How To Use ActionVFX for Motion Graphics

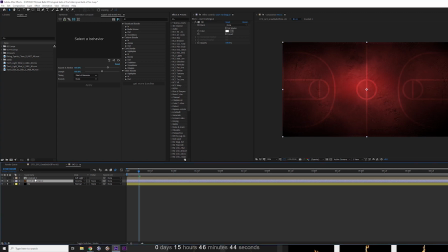[7:16]
And then on top of that, I have a brushed texture. um and this is basically just um uh fractal noise um that I stretched out to kind of give it a little bit of a brushed metal look um so one of the things that I did here um with these particular pre-comps is I actually went ahead and I let me actually turn off that um I went ahead and positioned them accordingly according to the way that I wanted them to kind of land and then of course I dropped a keyframe right there I went back to the beginning and then I moved them all
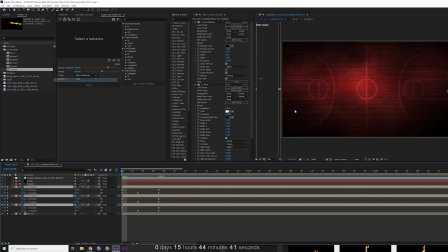[7:55]
off of let's go ahead and show layer controls here I went ahead and I moved them all off
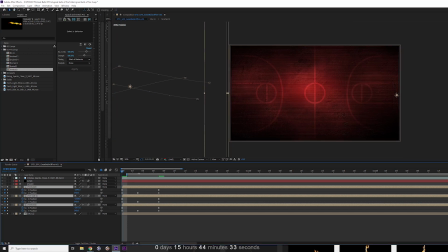[8:04]
screen to where I needed them to be and at about the what is this the what about
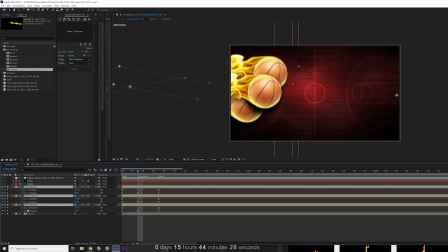[8:11]
three frame mark I kind of adjusted the y position a little bit so that there's some you
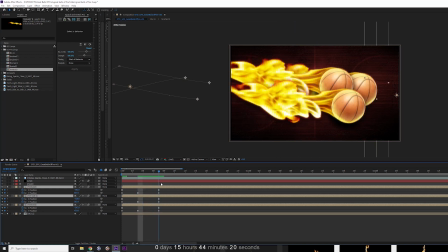[8:17]
know kind of some visual randomness as it kind of flies in here. Um, and then they all land there. And then of course I put some easy ease, uh, uh, some easing on the X keyframes. So they, uh, have a little bit easing as they kind of fly in right there.
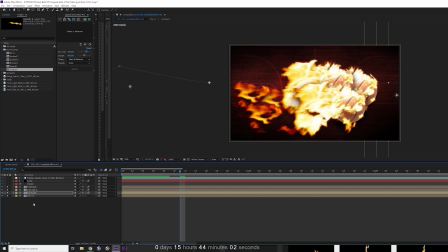[8:36]
Um, and then, uh, I went ahead and I actually adjusted the, the actual pre-comp the actual timing of the pre-comp as opposed to the keyframes because this actually accomplishes
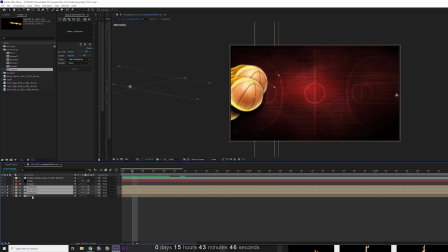[8:51]
two things then they're all of course not all coming in at the same time so I think I had the middle one
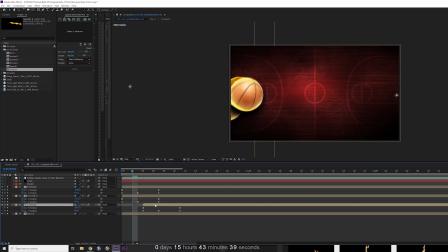[8:59]
coming in first and then the back one and then the front one and so they're all not and they're all coming in at different times um but also to this also um this also adjusts the actual
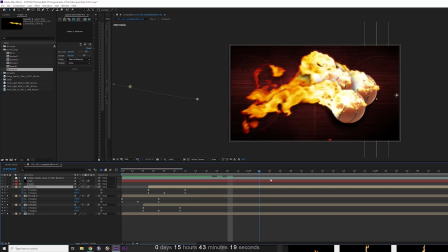[9:18]
timing of the flame assets as well too so they're not all going at the exact same uh time um and let's see there then let's
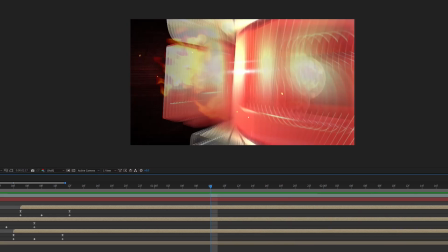[9:31]
turn this off okay so one of the additional things that i added here was i
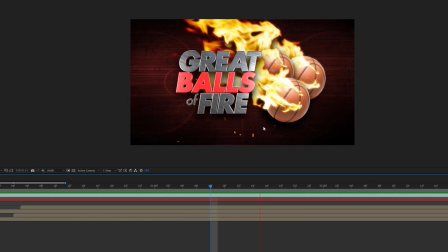[9:37]
added some uh added these spark elements uh here which you can also actually you can also
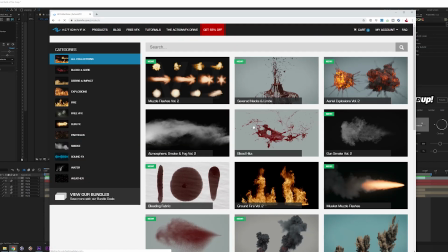[9:42]
get at uh the site uh let's see was it uh particles i
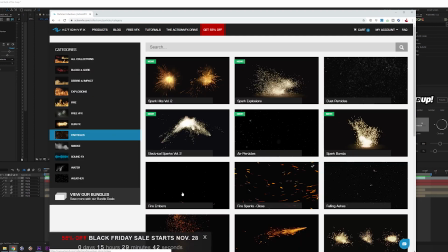[9:48]
think yeah there's particles um yeah we got fire embers and and
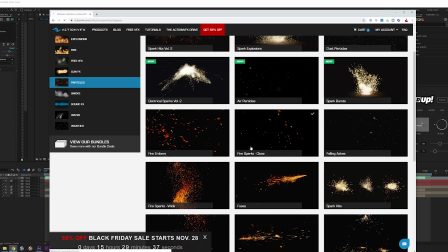[9:53]
various i think i actually got it from yes fire sparks close right here so
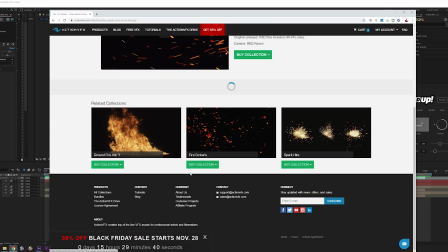[9:58]
um i went ahead and actually got it from this
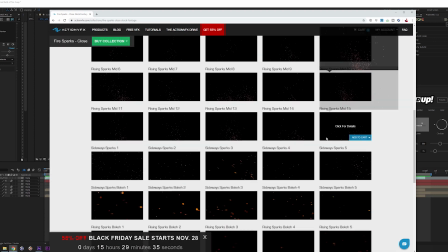[10:04]
collection here we are yeah there we are nice nice nice um but i went ahead opted for
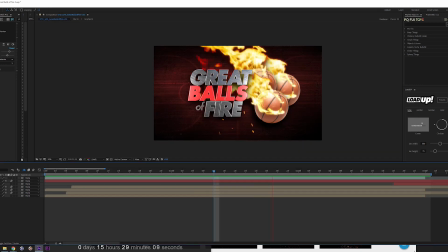[10:09]
this particular stock asset because it was just quicker. And it gave it a kind of a hint of an added element to that. So that's basically how I created this.